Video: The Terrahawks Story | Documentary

And so he went off and recorded some, in my view, really great songs. And he said, you ought to put one of these in to each episode because people get to like it, we'll do big record deals and so forth. So there was a puppet called Kate Kestrel. You even have one of your characters already on the verge of signing a recording contract to a recording company that just happens to be and the Burr Records. Yes, yes, it's a strange coincidence, but Kate Kestrel, portrayed in the flesh by a very talented young lady called Moya Griffiths, who's a new find, completely inexperienced, has a marvellous voice, and, strangely enough,
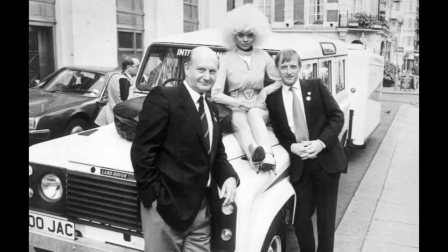looks very much like Kate Kestrel. And we'll have the unique opportunity to present Kate
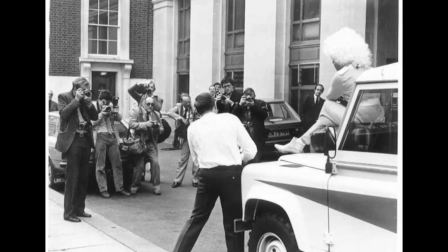on screen in the series and also the real live Kate Kestrel,
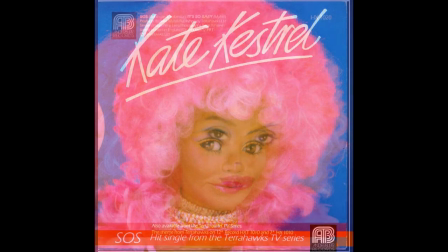singing and dancing and doing acrobatics, singing the songs of Kate.
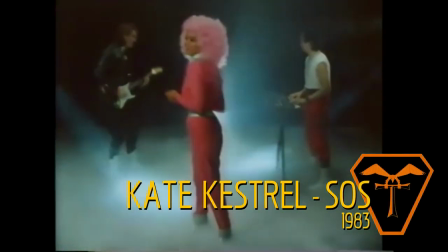It's a western, Mr Tracy, the western world is falling
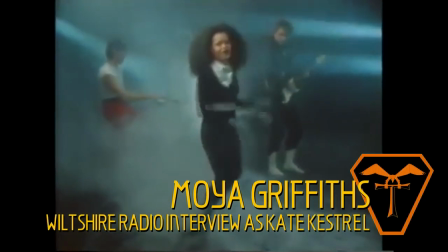Tell me something, how does an attractive lady like you become involved with dangerous things like terrorhawks?
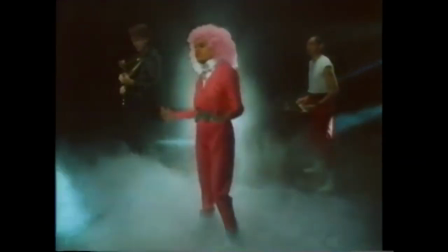Well, to start at the beginning, my father was the commander-in-chief of a NASA moon base, so it was natural that I should go into space travel, really.
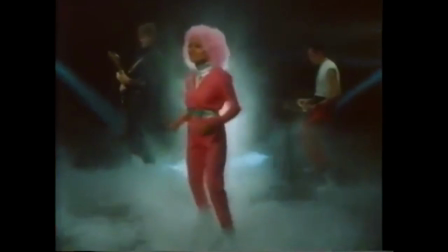And I started through medicine via NASA and then went into space travel as an experimental craft operator. And it started from there.
Those little sequences were, you know, very good, I thought. But the trouble is that in the middle of an action drama, it was quite difficult to break into song. You know, it reminded me of some of the old Hollywood movies where they would be talking one moment and then there was a cue and they would speak the first two words and then straight into the song and the orchestra would join in. so it was very much like that.
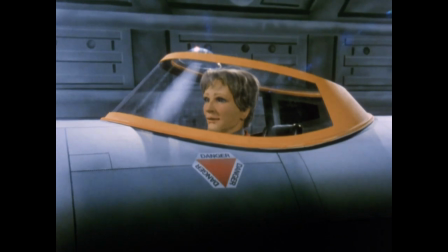Hawkeye, you on the wing? I sure am, ma'am. You have a 10.50. 10.10.
The very first craft that I designed was the hawk wing and I have to be honest,
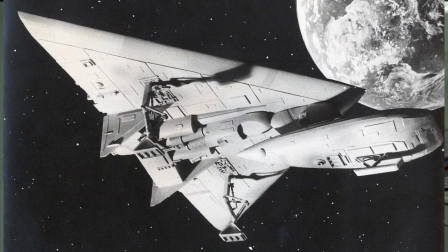I used an old design from one of my amateur projects to kickstart it and it went through several modifications.
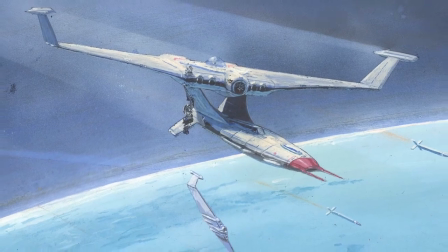Originally I wanted the drooping wings on it so it looked a bit like a 0x in certain positions,
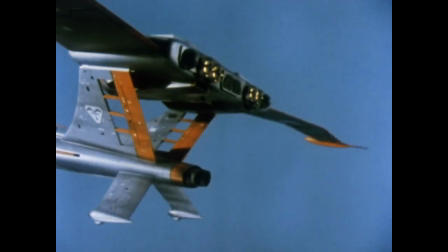but Gerry insisted on going upwards, which wasn't so wild about it. It made the craft look very flimsy to me. So that was the first craft I designed.
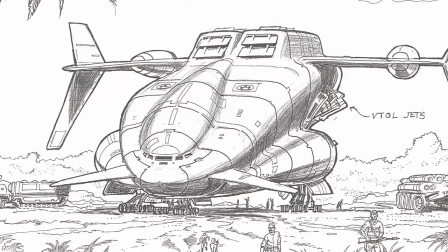I think that was closely followed by the Battlehawk, the big heavy duty transporter.
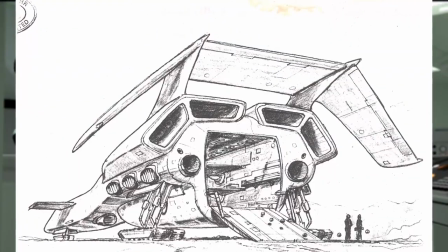The main brief was that it shouldn't look anything like Thunderbird 2, which I don't think it did. It's my least favourite of the vehicles. It looks like a flying brick to me. And also that had to have on its back the Terrorhawk command center on its back, which also was a separate craft, which once the Battlehawk arrived in the area of conflict with Zelda,
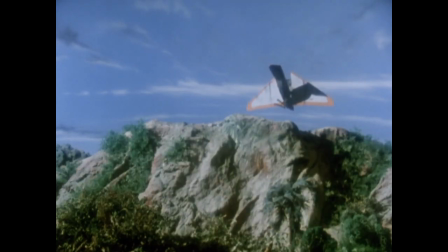this thing would separate from it to a better vantage point where Einstein and company could control the battle with Zelda's nasties. And then after that, I think I think the other vehicle was the tree hawk,
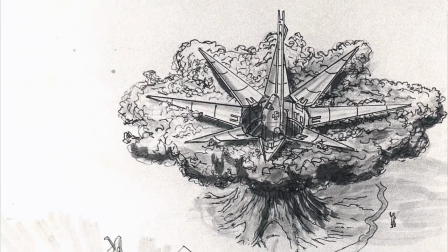which came out of this tree canopy, which opened up, blossoms open like that. That was very heavily inspired, the tree part, by the wilting trees, palm trees that you got on the Thunderbird 2 launch sequence, which I always thought gave it massive scale. So I tried to incorporate that feel in that particular launch sequence.